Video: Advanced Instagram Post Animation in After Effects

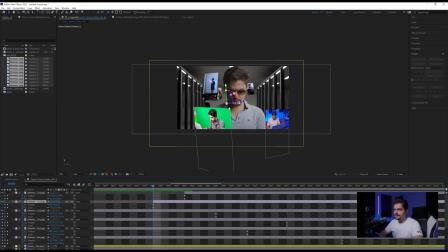[8:03]
maybe i should have verified the position for each because they're actually starting up here but we want them to start from the position of the phone so you'll have to reposition them you should have done that before offsetting them that would have been a lot easier you can do that together but yeah we can do that pretty quickly
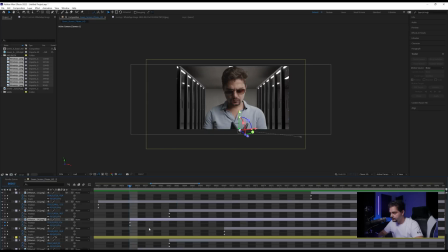all right so now that we have this this is also something you could do with 3d camera tracked footage and that could make it look really
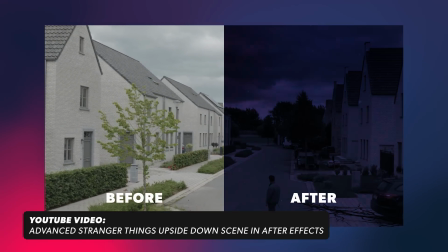[8:33]
dynamic all you would have to do here if you want to place it behind you is rotoscope yourself out but now that we have our photos and
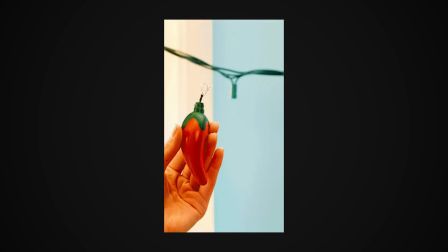[8:40]
everything going on we want to add a little bit more detail really spice it up make it look like augmented reality social media holograms so to do that you will need to add in some likes or some follows and everything that has to do with social media and what's really cool is that studio plugins actually has this in their studio app so you can actually browse all their presets and use these for this effect if you want you can also download the studio app with link in the description below I would highly encourage you to check it out.
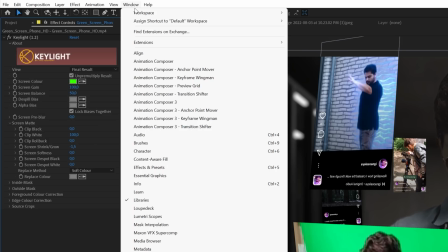[9:09]
It works both for After Effects and Premiere Pro. So right here in After Effects, we will go to Window, Extensions and add in the AE Studio.
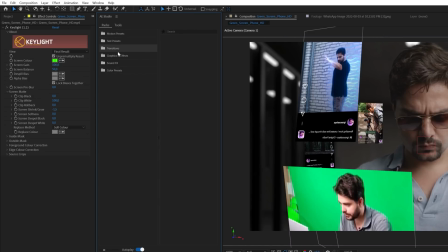[9:18]
And right here, we can now see an entire library of things that they provide within After Effects, which is really convenient. So what we're going to concentrate on is the Graphics Effects. So I'm going to open up the Social Media.
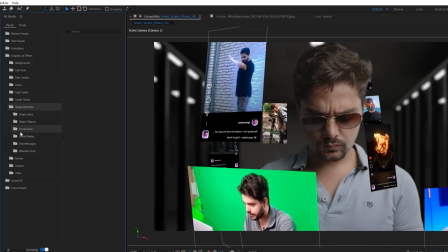[9:34]
so I'm going to open up the shape elements and then go into the social media folder I'm going to use these hearts so I'm going to add these to my scene by clicking and adding them I'm also going to add in the likes and everything in here and I'm also going to select
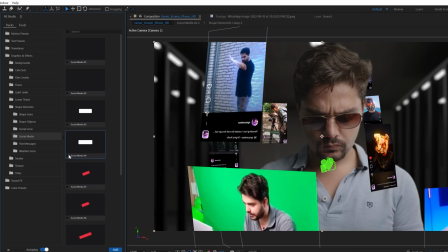[9:51]
just a regular like and add that into my scene and we can also add in for example hashtag Instagram why not if you want you can even add in text messages or weather balloons which is also really cool for the augmented reality stuff and you can even animate it with some really cool
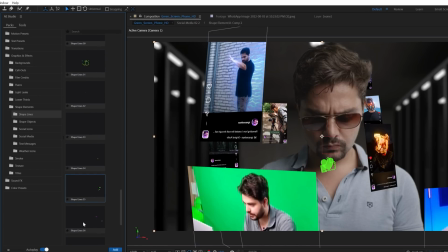[10:08]
lines to add in a little bit more spice for example so let's try that out and so like this you can see how easy it is to bring in things
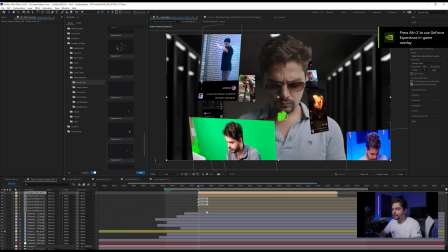[10:15]
from AE Studio into After Effects with a click of a button and boom you have it in your system so what you want
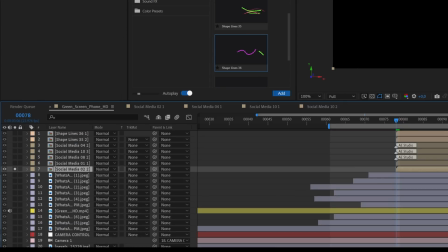[10:22]
to do here is just solo one for example and also i'm going to toggle the switches turn these all into 3d layers and so now we
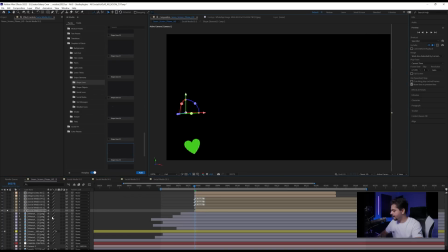[10:30]
can for example reposition this a little bit closer to the camera uh maybe press s on the keyboard and lower the scale quite a bit uh this
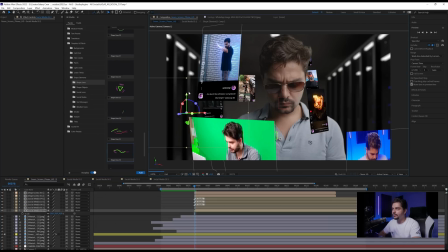[10:38]
case we can unsolo it so we can see where we want to place it maybe we want to make it look like this is the interaction of this photo so we're going to bring it over a little bit and then i'm going to double click on it so we can go into the
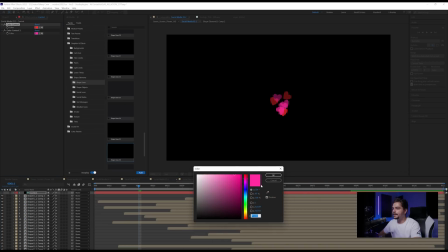[10:51]
controls and we can change the green here to red and the pink to a more reddish pink so we have a little bit of variation but
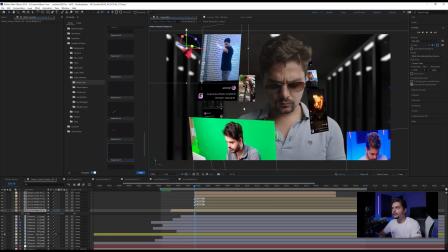[10:59]
like this you can also change the course of all their elements so everything that you import you can also modify it which is super useful then you can duplicate this if you want offset it and then go all the way over here maybe push it even closer to the camera why not
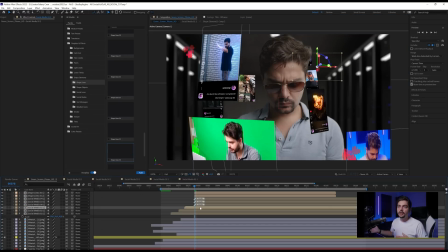[11:19]
and like this we will get some variation over the time so the more uh different elements you bring in the more time variation you add the more randomization you're going to make uh or add the more organic it's going to look obviously you don't have to exaggerate these things uh but yeah you
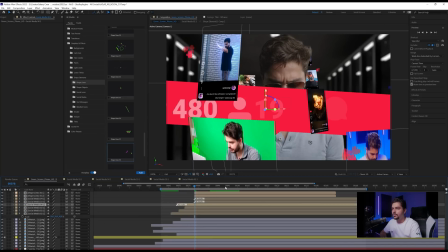[11:35]
get the idea then let's concentrate on this one this is really cool we have a pop-up here with all the followers so what i want to do
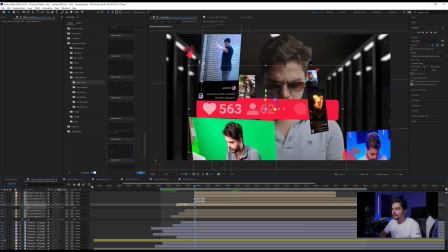[11:42]
here is also scale it down to 50% so I can see what I am doing or even 20 and then push it really close to the camera there we go and then we're going to rotate it towards myself so it's actually looking like it's interacting with
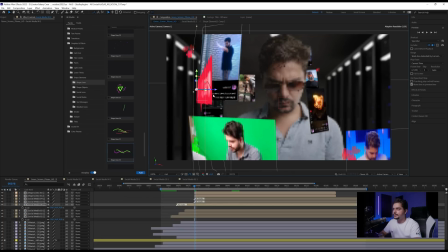[11:56]
me and I'm going to push it a little bit like this okay
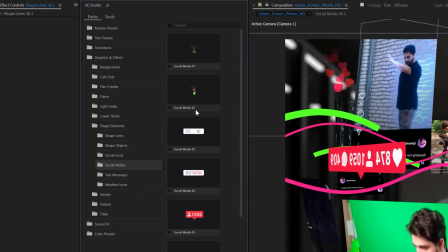[12:07]
and then we can also jump back into social media and this time we can or well actually social icons can bring in some
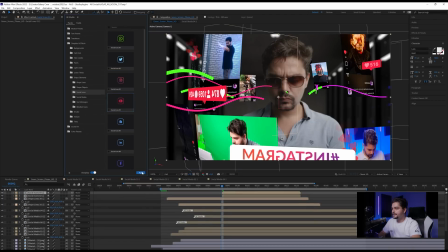[12:17]
Twitter Instagram and YouTube for example and why not what a whatsapp because I like the core difference here and then we're also going to turn these into 3d layers and also push these pretty close to the camera and find us a nice spot so maybe right here it's a little bit empty we can
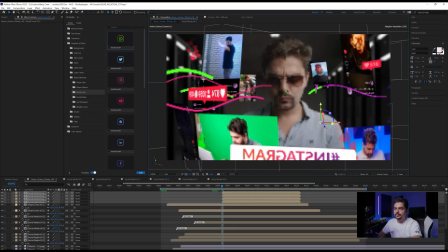[12:36]
move them over here place them over here you
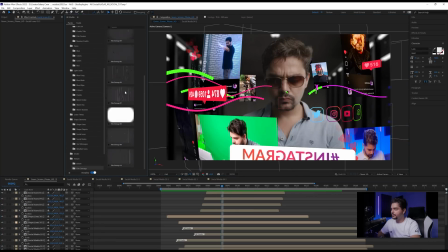[12:44]
can add in these film images which are also really cool for example i'm just going to show it on one
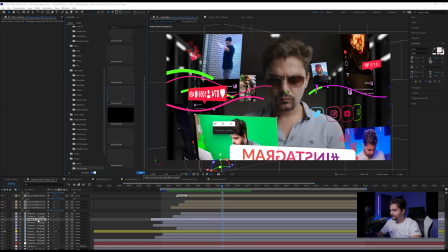[12:48]
of these i'm going to add in this effect on top of it we can just toggle the switches and set this to
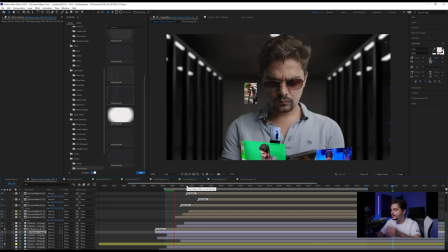[12:55]
a luma inverted met and now you can see that if we're going to play this and i'm just going to solo this one so we can concentrate on that one we
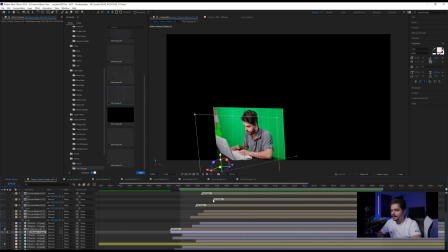[13:02]
can see some holographic glitch so now if we also turn this into
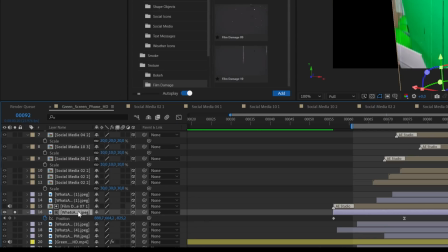[13:07]
3d layer press p on the keyboard for the whatsapp image or like the instagram image press hold shift for the r and and copy these
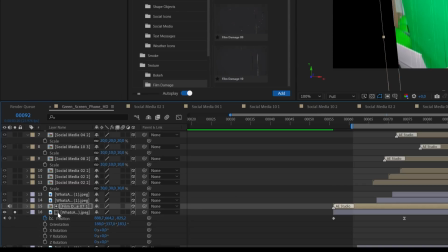[13:16]
values and paste them to the glitch make sure that you delete the keyframes
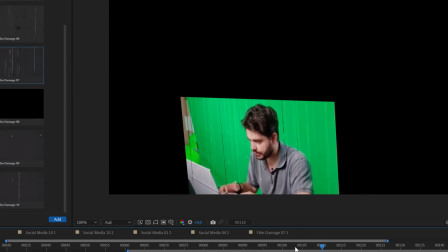[13:22]
but now you will get it like it's actually sticking on there and you will get in some glitch effects so that's also a really cool thing you could even say that you want to rotate this
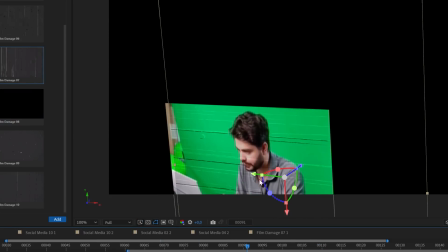[13:34]
horizontally so it looks more like a hologram and there we go cool so
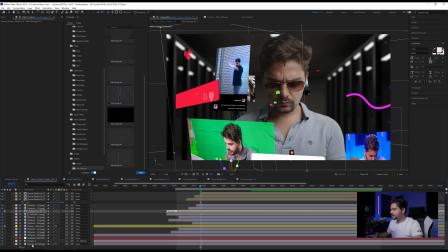[13:42]
these are some tricks that you can apply then after that I'm going to select all of these files
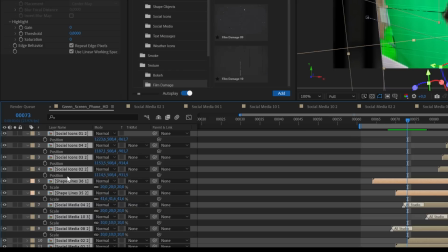[13:49]
or all these layers press F on the keyboard and just make sure that we remove the camera the camera option here
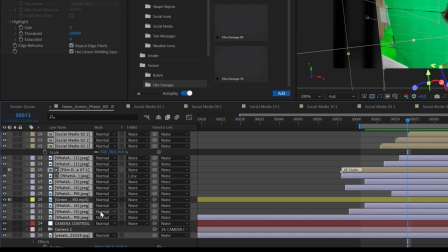[13:57]
and also our green screen and for the rest also our background set everything to
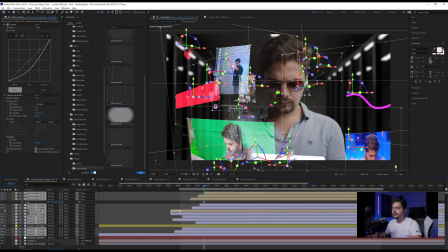[14:04]
screen so this is just a test if you don't want it you can remove that but it just adds a little bit more of a hologram feeling.
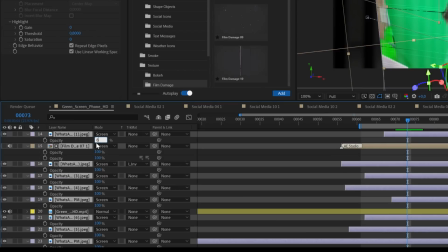[14:10]
Now we can also press T on the keyboard and set the opacity for all our layers to 85 and like that
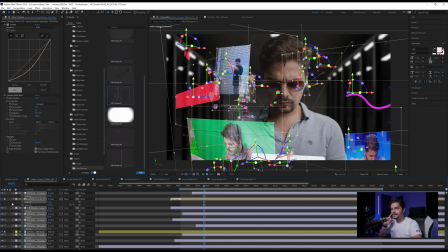[14:16]
we're going to get a little bit more of a see-through effect and that's going to make it look even more holographic.
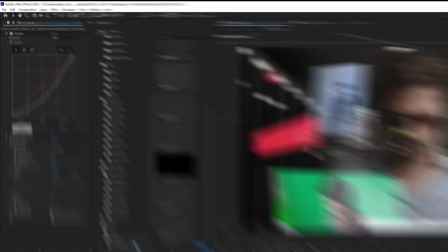[14:22]
So now what we need to do is add a adjustment layer on top of it all.
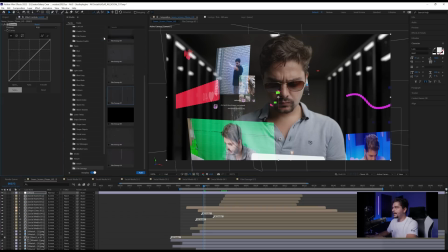[14:28]
This is going to be a little bit of a grade and here we're going to apply a curves to it and also a tint and also Perfect Glow. Perfect Glow is a free preset that you can download on our website but it gives you a nice glow to everything so I'm going to just uncheck
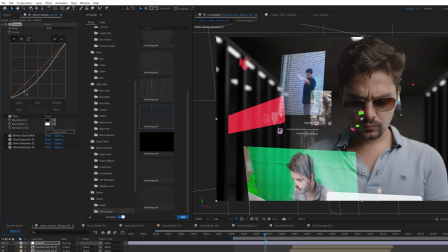[14:43]
that for now so now I'm going to also uncheck the tint I'm first going to add a little bit of an s-curve make sure that
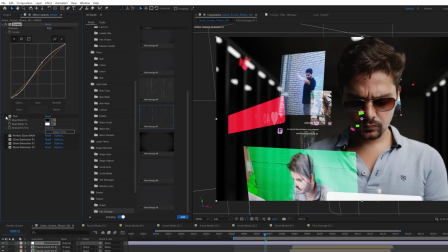[14:49]
I don't go too dark and brighten up my highlights a little bit like that add in some tint for 30% something like that and then
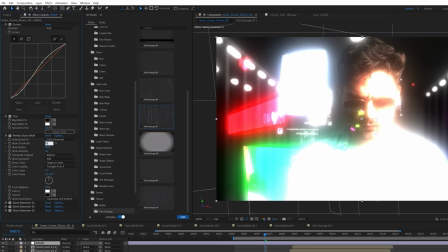[14:57]
we're going to add perfect glow perfect glow I'm going to set the threshold to 85 so it's only going to look at the highlights and I'm also
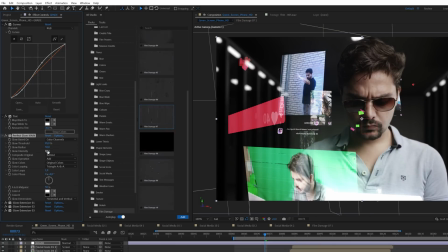[15:05]
going to increase the radius to something like 50 we can also play around a little bit with the intensity
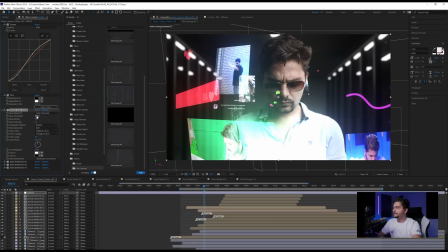[15:10]
here until we find something that works if
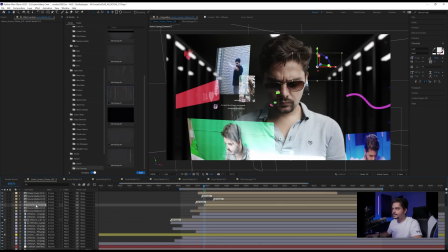[15:15]
you want very specific things to be glowy you can always go to those things and what I like to do here is add a solid composite
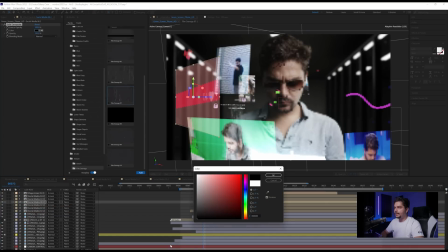[15:23]
effect to that and make sure that you have a black background now you can apply a perfect glow
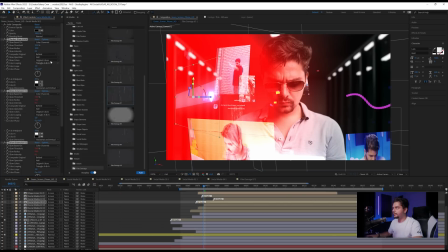[15:29]
and you will see that it's going to look a lot better and